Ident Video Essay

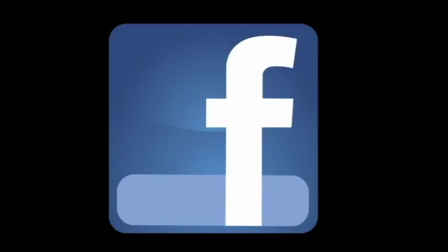There's been a lot of Facebook appreciation groups set up for E4 shows as well,
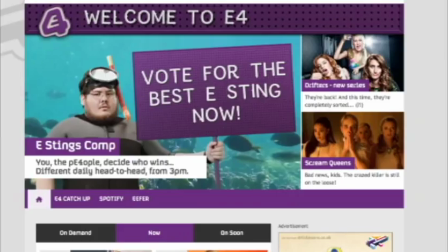and their website is used by over 2 million people a month.
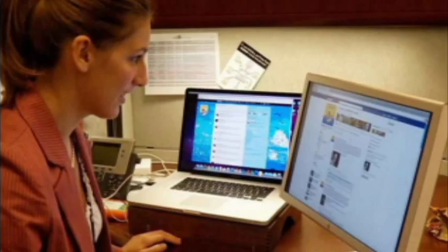This is because their target audience tends to be heavy internet users, and a lot of their programs,
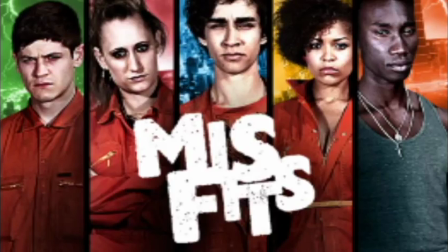e.g. the show Misfits, has extra clips on the website so the viewer can understand the episodes. And finally, the last ident I will talk about is the corridor ident from Film 4. This is a very successful ident because it gets its point across to the audience without trying too hard, and it's instantly recognisable.
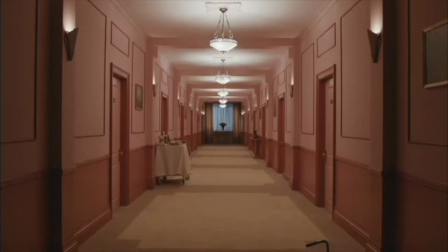The first shot the viewer sees is the famous corridor from the film The Shining.
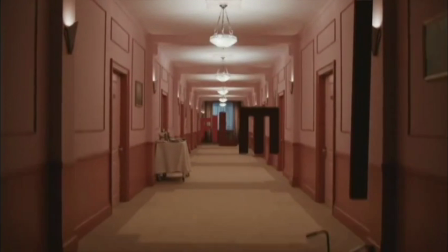Then the shot moves down onto a repeated shot of the corridor in which the logo has started to appear.
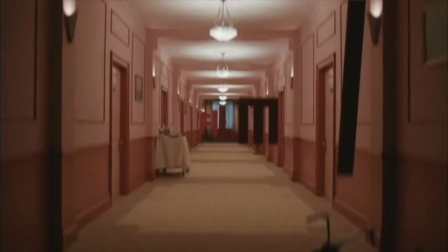The shot moves down again, rather like a lift, except the pace quickens up and it ends up looking like a film reel.
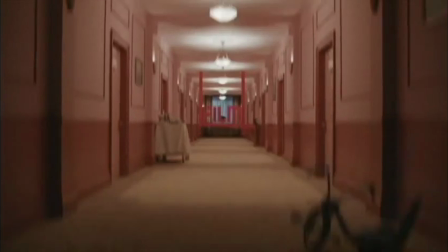Again, this is appropriate for the theme of the channel. The viewer can see that the logo is coming together slowly in the film reel,
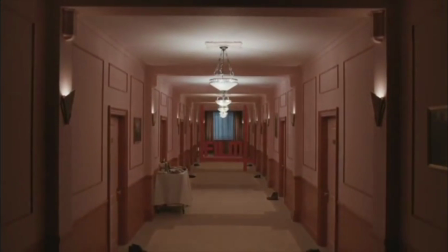and by the end of the ident, the logo has fully come together to form the logo Film 4.
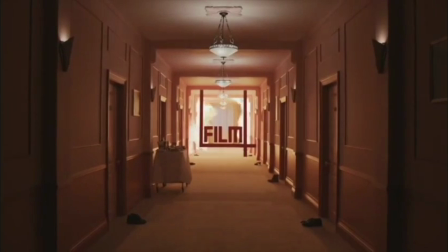The music used for this ident is quite cinematic, so this also makes it appropriate for the channel.
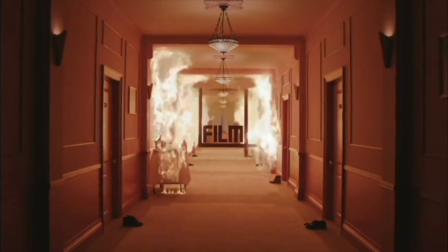And the end of the ident, a fire starts in the corridor, which suggests to the viewer that it's very much a quality channel showing dramatic content.
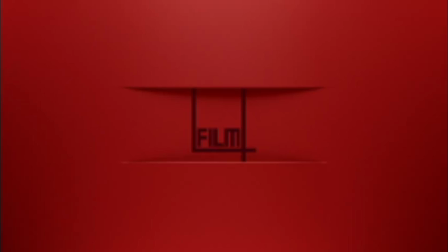The purpose of the ident is to brand Film 4, to make the audience know that it's a film channel and what kind of films they show.
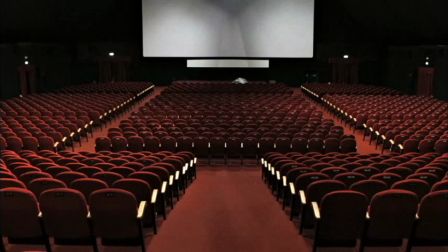The purpose is also to create a cinematic atmosphere to make the viewer feel like they're watching a film in the cinema.
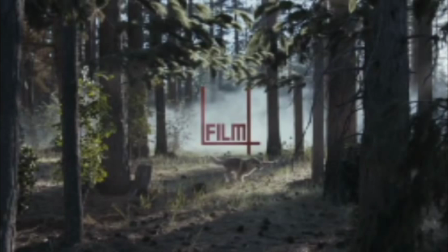They put different film references in the idents for the target audience who enjoy watching films.
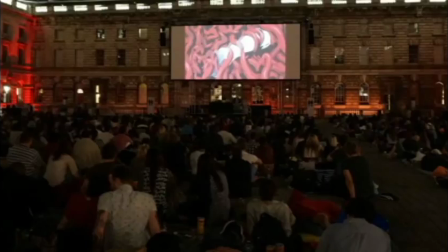The ident offers the channel the opportunity to reflect the type of quality content that is shown on the channel and the chance to show its creative side,
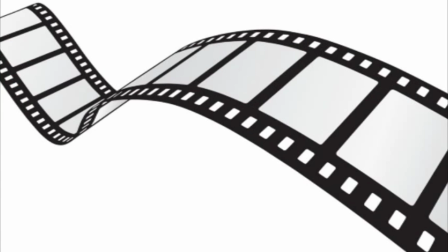as the style in every ident is structured like a film reel.
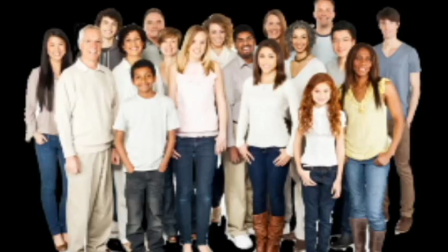It also attracts a wide range of audience, from young to old, because the channel shows all kinds of films for diverse ages and interests.
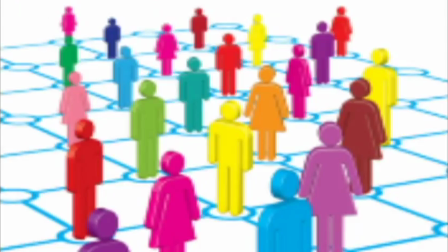The main target audience for Film 4 is middle-class working male and females of all ages,
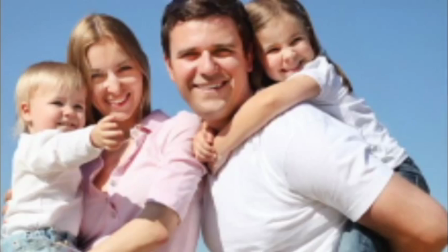but the secondary target audience is also families because the amount of family films that are shown on the channel.
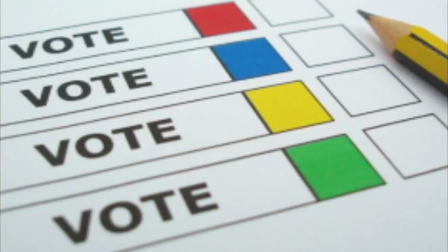The types and methods to define those audiences would be through surveys, polls, and rating figures.
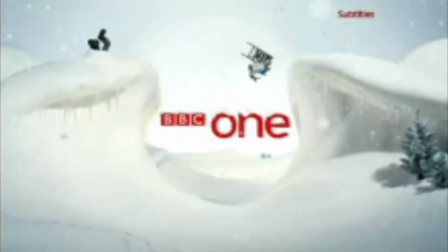As I have explained, idents are much more complex than the viewer might appreciate.
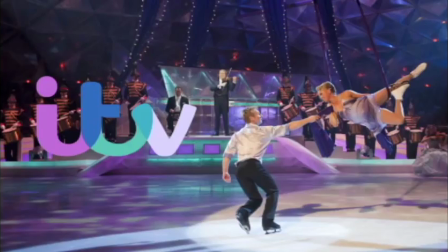The thought process behind each ident is very in-depth, and the director has taken a lot of things into consideration.
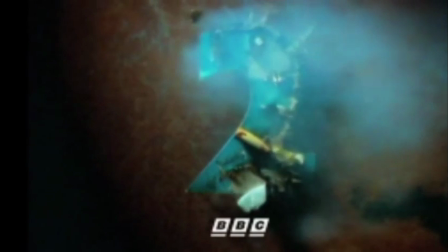For example, the brand, the types of techniques that can be used, and what the target audience looks for.
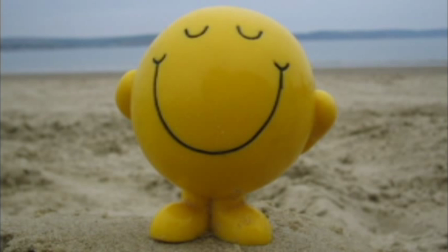I hope you have enjoyed my video essay on idents.